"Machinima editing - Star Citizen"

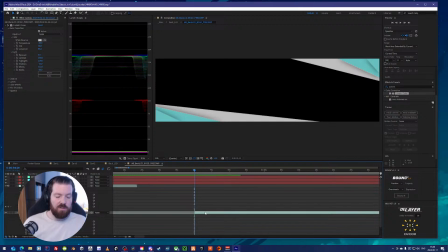[73:18]
Maybe we're gonna have to change that video actually to be on the screen instead.
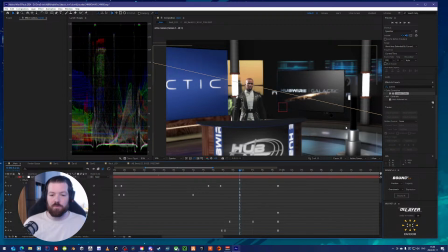[73:25]
Because I like that it's moving around a little bit back here. If it's not moving, it's sitting in the same position from like 28 seconds in. The main screen is sitting in the main position. And I want it to be shifting around because I put in some work on the backgrounds here, but
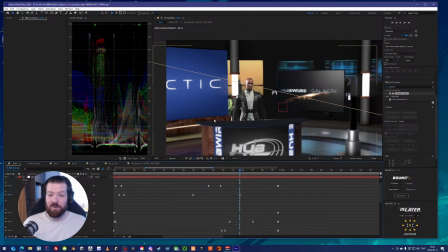[73:45]
also I think it makes it a little bit more interesting to watch the video when Oliver is talking for like a full minute at some points. I want there to be things happening because I want different senses to be engaged in the video. If you're just listening to someone talk for 1 minute, like you're doing now, it's not very engaging.
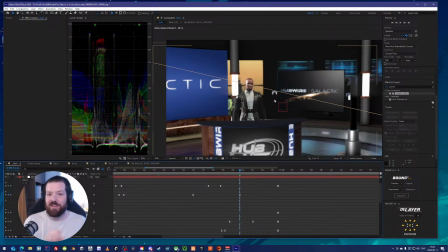[74:05]
It's easy to lose interest if you're not like very engaged in what they're talking about. So if you can just see some things moving or whatever, it's better. That said, I'll change the video over to go on this screen instead.
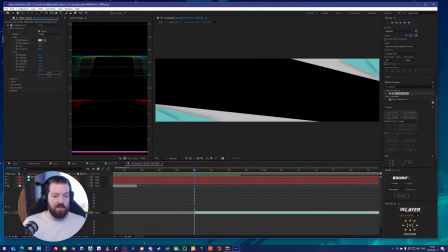[74:23]
And I think I'll do that right away actually. Let's remove you.
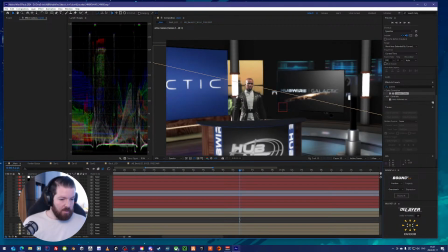[74:33]
Open up screen. Did I just name it screen? It's not very intuitive. Back LCD, Cityscape, floor LED. Desk LCD is this one.
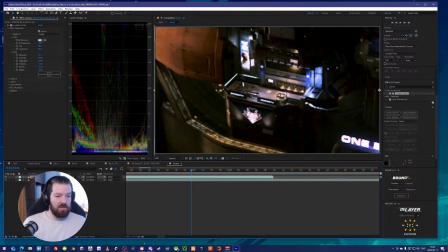[74:52]
Yeah, this is the one. Alright. Bad naming from me. Now I need to change
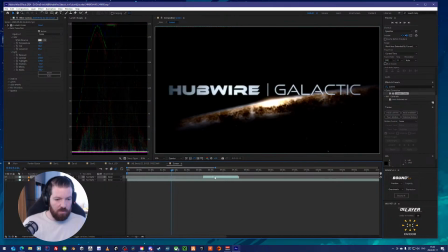[75:03]
this one to be.
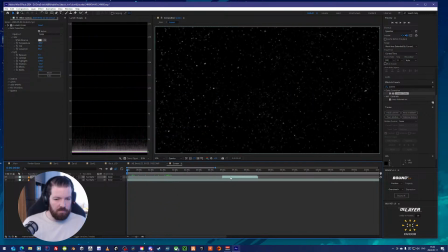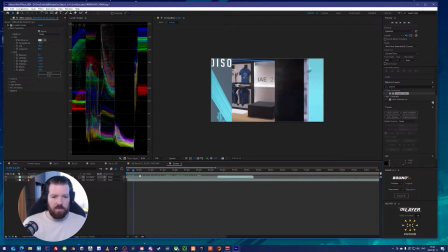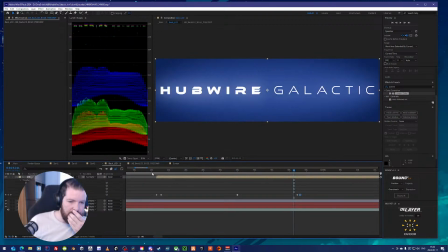[75:30]
Right.
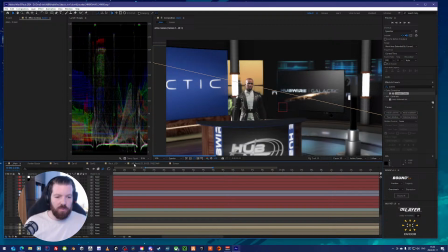[75:35]
So the screen here, let's go back to where Oliver was saying that.
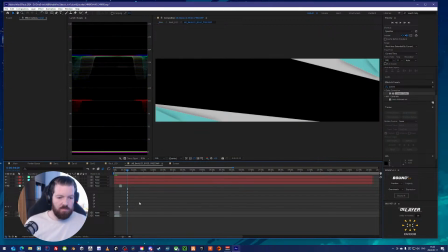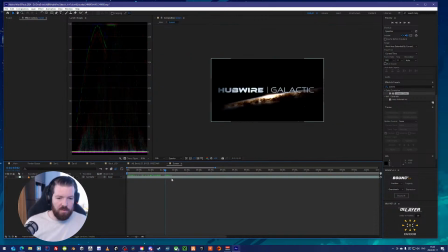[75:49]
This is where he starts talking about R-Corp, I think. So going into the screen here, that should be the same place, I think.
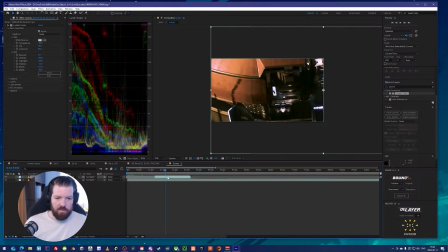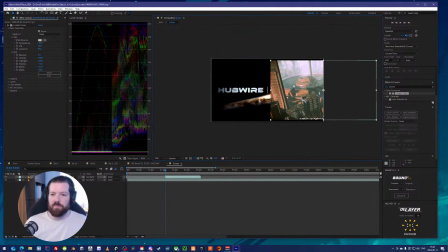[76:04]
Need to make this screen fit on here.
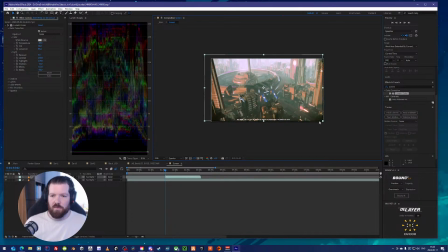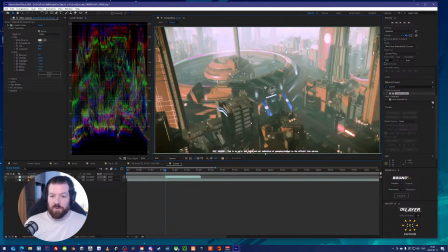[76:16]
There we go. I did film this in PTU, I think, so I want to hide this little test version text here.
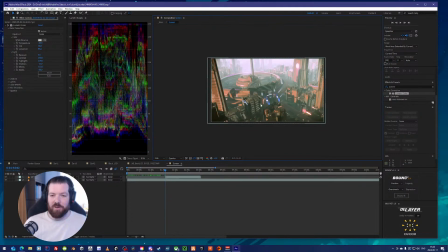[76:23]
That's why I'm making it a little bigger than it has to be. Let's see here, what if you make it so that the blue hover screen plays the video of you flying into the event, and then when Oliver finishes
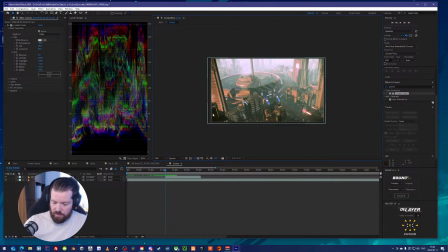[76:39]
introducing the reporter, the whole screen switches to the reporter. Yeah, it would make sense. I don't think I have a video. Did you mean from like the subway? Flying into the event on the
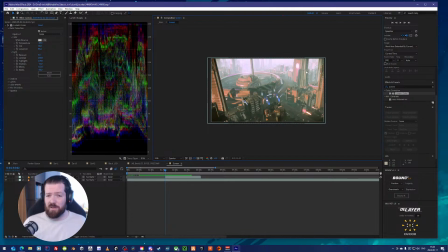[76:55]
not subway, what's it called? The tram? That would make sense. Blue hover screen. You're not black, no. Or a real journalist. Yeah, you're fooled.
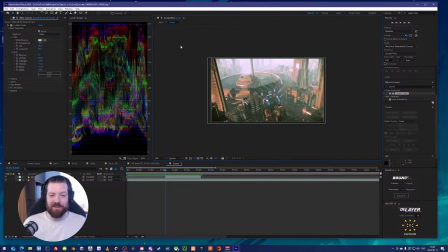[77:13]
Yeah, the reason for Oliver being black is because this face was the only one that didn't look like He was a coal miner way back in like 3839.